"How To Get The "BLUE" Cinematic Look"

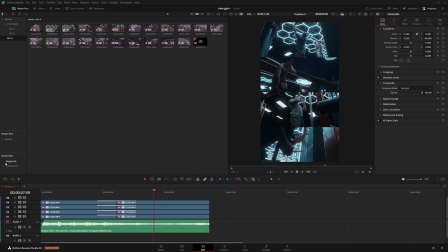0s
All right, welcome back everybody. So, random video idea. I decided to basically go over the blue look. You'll see this a lot when you're scrolling on social media. The problem I have with this, or like not the look itself, but with the approach that people take to it, is that they don't know how to make this from scratch.
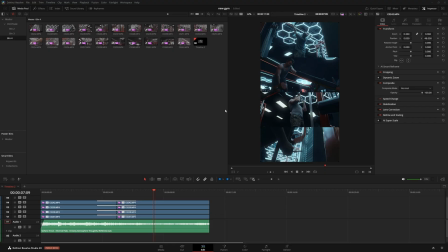17s
Most of the time, there'll be people that'll try to sell you a LUT, or they'll try and sell you on their course in order to teach you how to do this. And this is a very simple thing, and I don't think it should be put behind a paywall of any sort. So I'm just going to go ahead and open the floodgates and just let you guys kind of pop off with your creativity after knowing the basic fundamentals of this look.
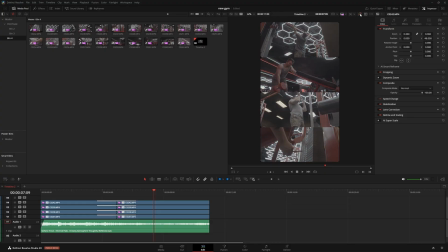35s
So if you want this result that you see on the screen right here, then stick around.
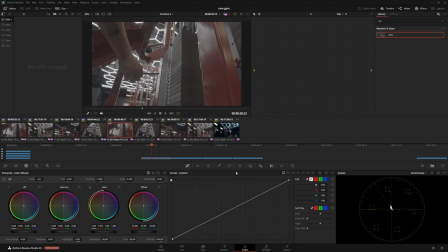40s
Let's get started. So we have our four scenes right here. Go into the color page and we're going to be working on these four right here. So let me just recolor these real quick to like orange. So simple thing. Color space transform on the way in. If you don't know what I'm doing, I have another video on this. So just look up color space transform on my page.
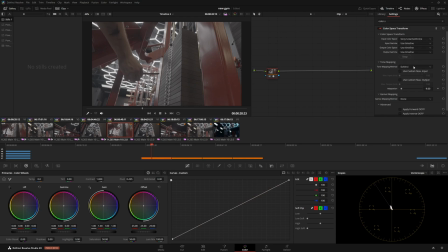57s
I briefly go over why we do this and what it's doing I shot this in s log 3 so we're going to do s gamute 3 cine s log 3 and we're going to convert this into davinci wide gamute all right then I'm going to copy paste this invert it reset these changes
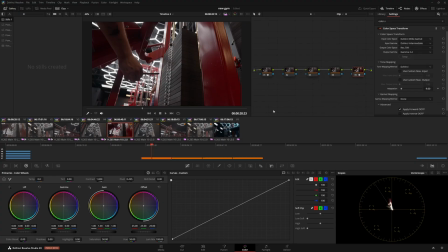72s
the rec 709 changes the gamma 2.4 when they on the way out all right we've done the majority of what we need to do but I'm also going to do a parallel mixer connect this to the first node bring that down put a third node up there and This is kind of
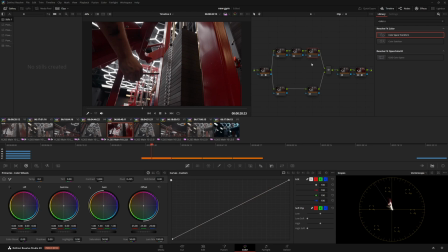87s
the basic node structure I do because I like splitting off my workflow into two different directions. My secondary adjustments are underneath and my primary adjustments are going to be on the top. So I'm just going to label these for you guys real quick. CST on the way in, CST on the way out.
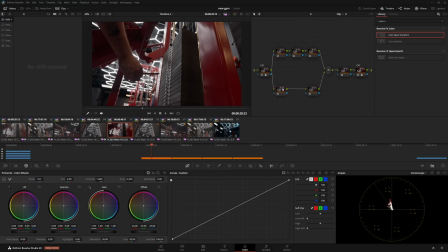101s
And then everything else in the middle is just where we're doing our adjustments. So I'll usually go over to this node down here and put this density at 0.2. Try and make those reds a little bit more realistic to where I saw it in real life. see I'm going for a blend of accuracy and
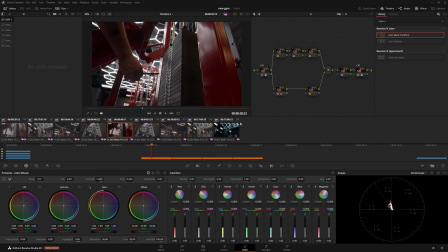118s
artisticness I like there being some sort of harmony with all the colors I'm not trying to do the HDR look we're kind of getting an HDR look right out of the box because of the deep shadows and the very very nuclear highlights and we're going to try and roll that back right now so I'm going to go over to the waveform and I'm going to go to my primaries wheels because I just love using these things I've used DaVinci
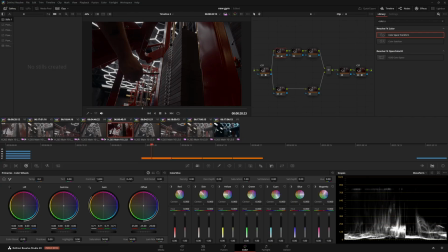138s
Resolve for a long time I prefer to use these wheels to do my balancing adjustments and I'll bring this down and I'll bring this up, bring this up, bring this down. Try and find a good medium.
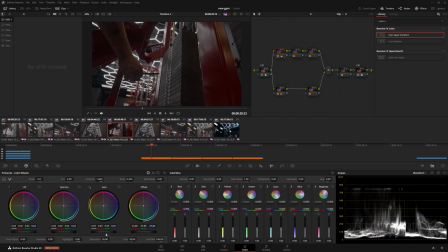156s
The best tool in color grading is your eyes. All right, cool. Now, it looks like we've flattened the image, but I very much prefer to work with this because you could see our graph down here that the bottom right is becoming more condensed.
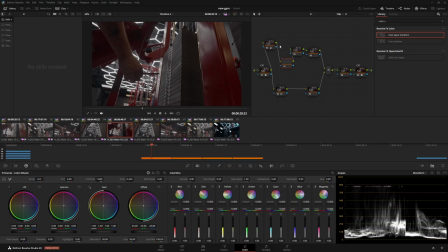172s
And then either in the same node or the following node, I'll generate another node right here so you guys can see what I'm doing.